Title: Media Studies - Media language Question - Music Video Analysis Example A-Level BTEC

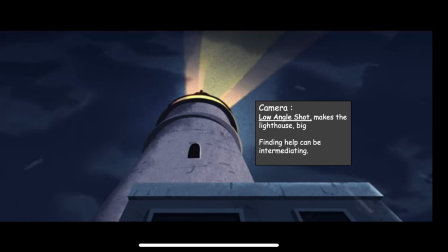So finding help can be intimidating, so this might be suggesting that with this camera angle.
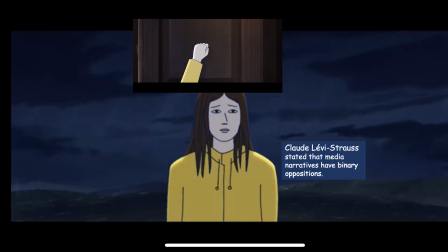So applying this to binary opposition, so people who are in this kind of need, they often sometimes feel it's a bit scary to get help, so this could be a binary opposition.
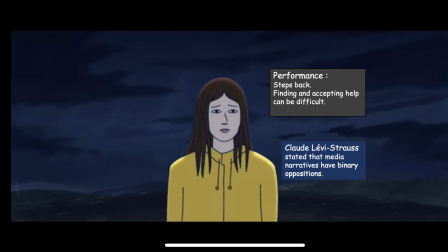The fact in terms of performance, she steps back, so she's finding it a bit difficult, which shows how hard it can be for her to find the help that she needs.
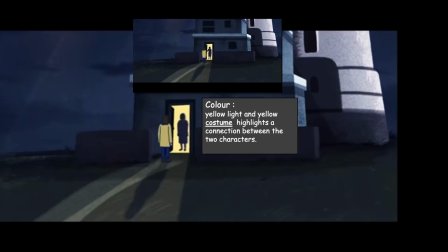And when the door opens, the light behind the person is yellow, the same colour as the raincoat. So this would suggest that there's a connection between these two characters, and hopefully this is a safe place because they are very similar to each other.
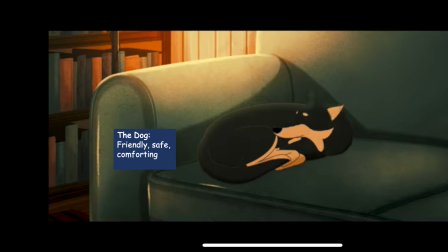Inside the lighthouse we have a dog on a sofa, so the dog represents those connotations of friendly, safe, comforting.
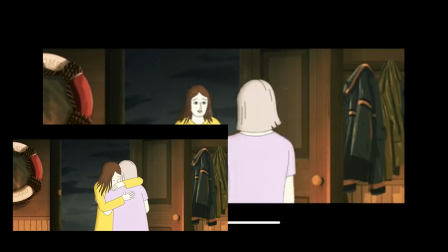So in terms of this shot, there's a lot going on, so I'll go through it step by step. So in terms of camera, so this is a mid close-up shot.
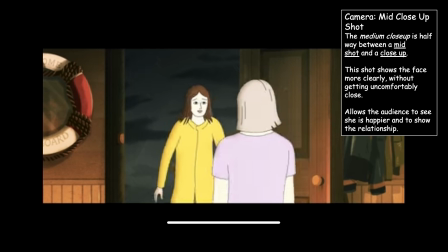So this allows us to see her face, but also to see around her and see the location. And also as an over-the-shoulder shot as well to establish the fact that two characters are looking at each other. And the fact they overlap in the frame just shows how close they are.
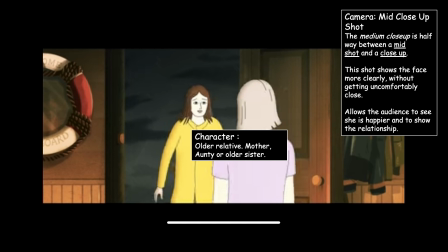Also, this character is possibly an older relative, possibly a mother, auntie, or older sister. How do we know that? Well, she kind of has greyish hair, which would suggest that she is older. In terms of lighting, it's now high key to suggest this is a happy place, a safe place. In terms of Claude Levi Strauss and binary oppositions, this is kind of showing
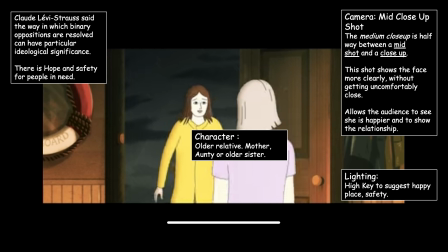Now, relating this to binary oppositions and how they are resolved can have particular ideological significance. This showing us that there is hope and safety for people in need. In terms of blocking, there is no space between the characters, they overlap in the frame just to show how close they are to each other.
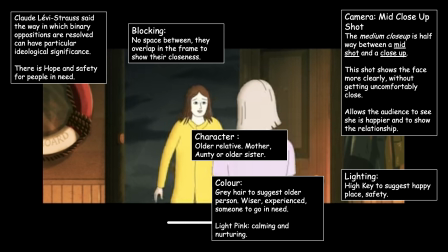In terms of colour, which I said already, the grey hair suggests the person is probably older, wiser, experienced, someone that you would go to when you're in need. And the light pink as well is calming and nurturing. In terms of the prop, we have a rescue ring.
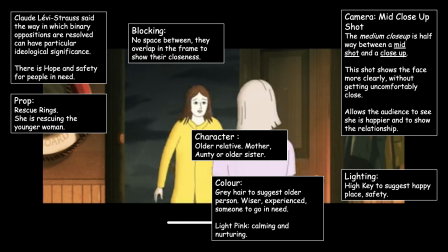So this would suggest that the older woman is rescuing the younger woman. Now, in terms of the toddler off and narrative, so moving one state to the other, she finds safety at the end, a better life, so this might be the new equilibrium.
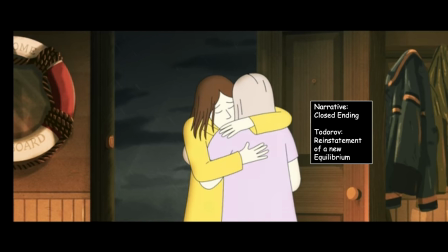Also, in terms of narrative, this is a closed ending as well, so like I said, a reinstatement of a new equilibrium. And in terms of lyrics, all over now, it's all over now being repeated.
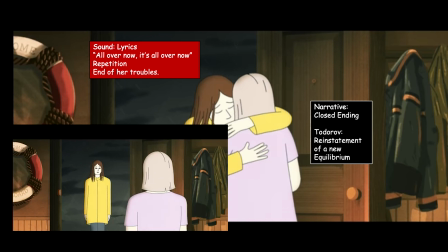So this now means that this is the end of her troubles. So the problems she had in the past are all over.
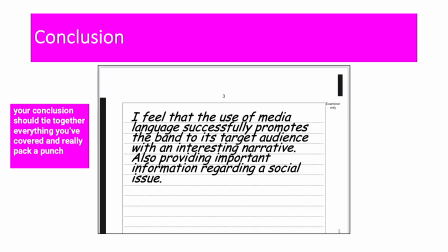She's found the help and safety that she needs. Now, in terms of adding a conclusion, so I've just done 2 quick sentences. I feel that the use of media language successfully promotes the band to its target audience with
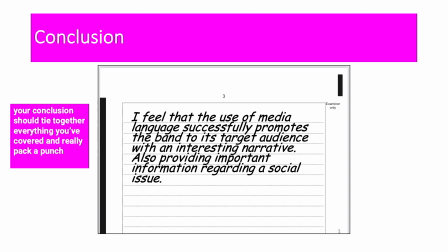an interesting narrative and also providing important information regarding a social issue. So having a quick conclusion should tie everything together in a nice punch.